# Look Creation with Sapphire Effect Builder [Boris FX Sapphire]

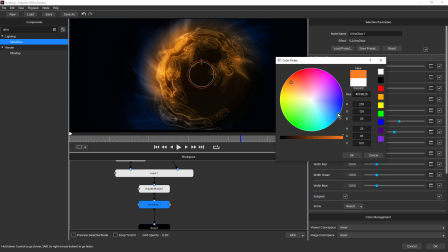Let's see. We want to make it a little warmer. We could do that.
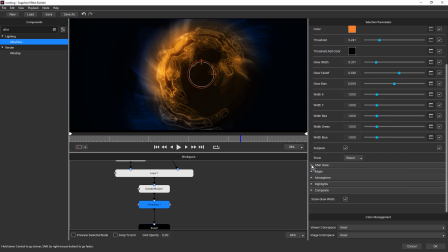We also have an afterglow setting, and we could actually make that warmer. And increase the afterglow width. Increase the threshold.
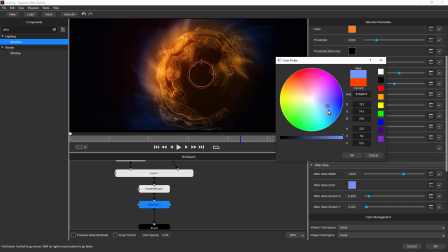Probably a little too warm. What about we change afterglow to something cool? No, that's not going to work. I think we'll keep it like that.
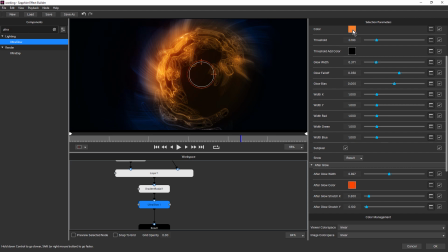And we'll bring this one back.
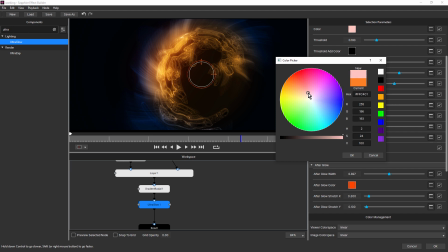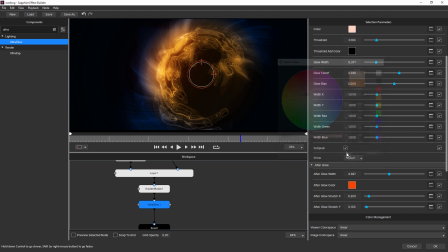Yes, that's looking interesting.
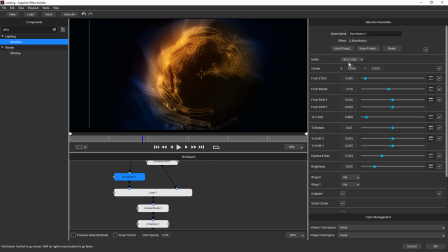Come back to blur motion and just have a look at this. That's nice too. See, just bringing that from rotate, bringing that round even more. Okay, so let's try, just save this.
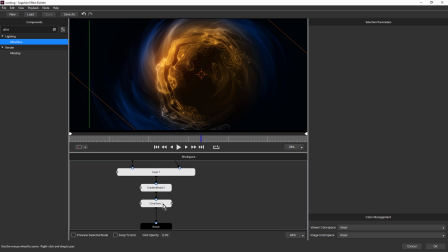Control S. Let's, after ultra glow, let's add some rays. Yeah, nice. So we're getting, that's nice. See how we're getting that sort of more 3D feel now?
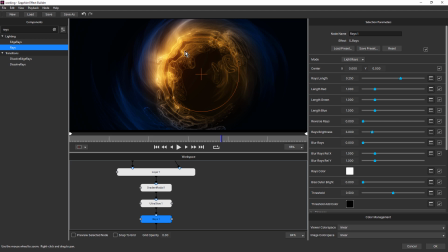And the rays are only really reacting to the brightest areas. What I also really like to do is use bokeh lights to add some little particles in there. So we'll put those below gradient radial.
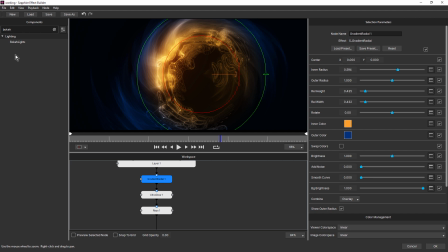So bokeh lights. And let's use a preset for this because I've set up a preset specifically for what I want to do.
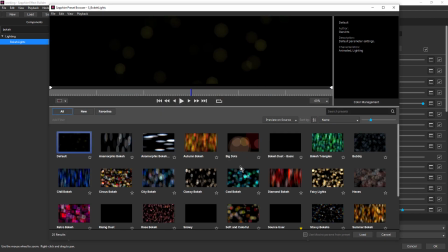So if we click load preset, and in version 2022, I created a source user preset.
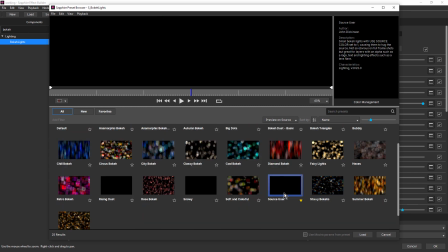So let's just load that.
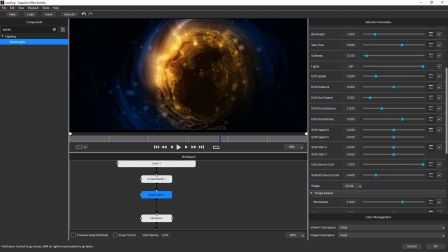Okay, so this has the use source set to 1. See, use source color. So it's only going to actually add particles to where the color is of the layers above that, or the layers that created the base.
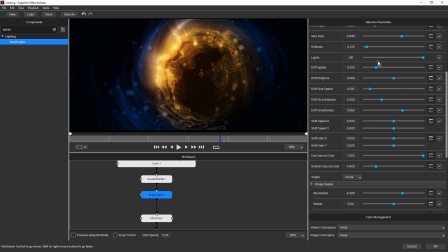You can see there's nothing here in the darker areas. So let's change the softness, bring that down. And what else? Let's bring the size right down. We want this to be really small, almost like dust.
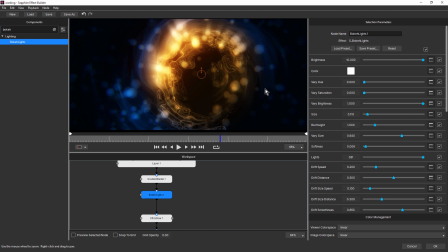Well, it actually doesn't look too bad when they're bigger, does it? But I'll bring them down. Something like, let's try this, 0.025. Okay, and let's bring the number up.
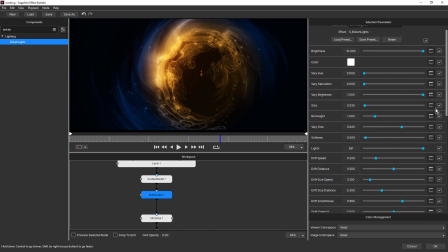So that will be the lights value. Make that 500. And these are going to drift around, but they're only going to be visible where you can see the color of the layers below, or the effects that create the layers below.
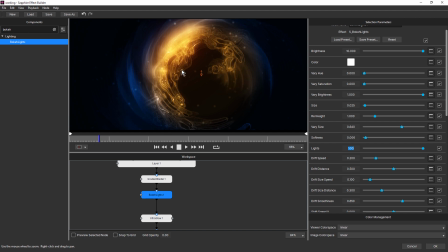See? So with the volumetric light and the particles, you're getting a lot of depth in it. That's looking pretty nice. Quick save.
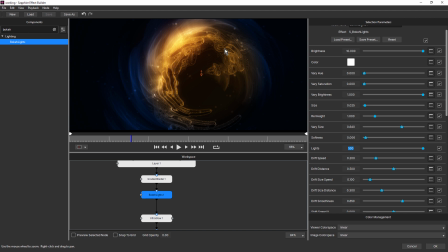Often I'll get to a stage where I really like the look, and then I'll just take it a little bit further to see if there's anything else I can do. And 9 times out of 10, I'll strip those other effects out. But so far, this is looking pretty good. Let's just see what else we can add.
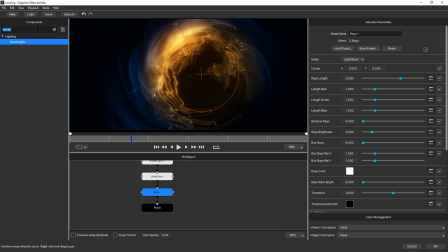Maybe some sort of colorization. And we can use Color Fuse for that.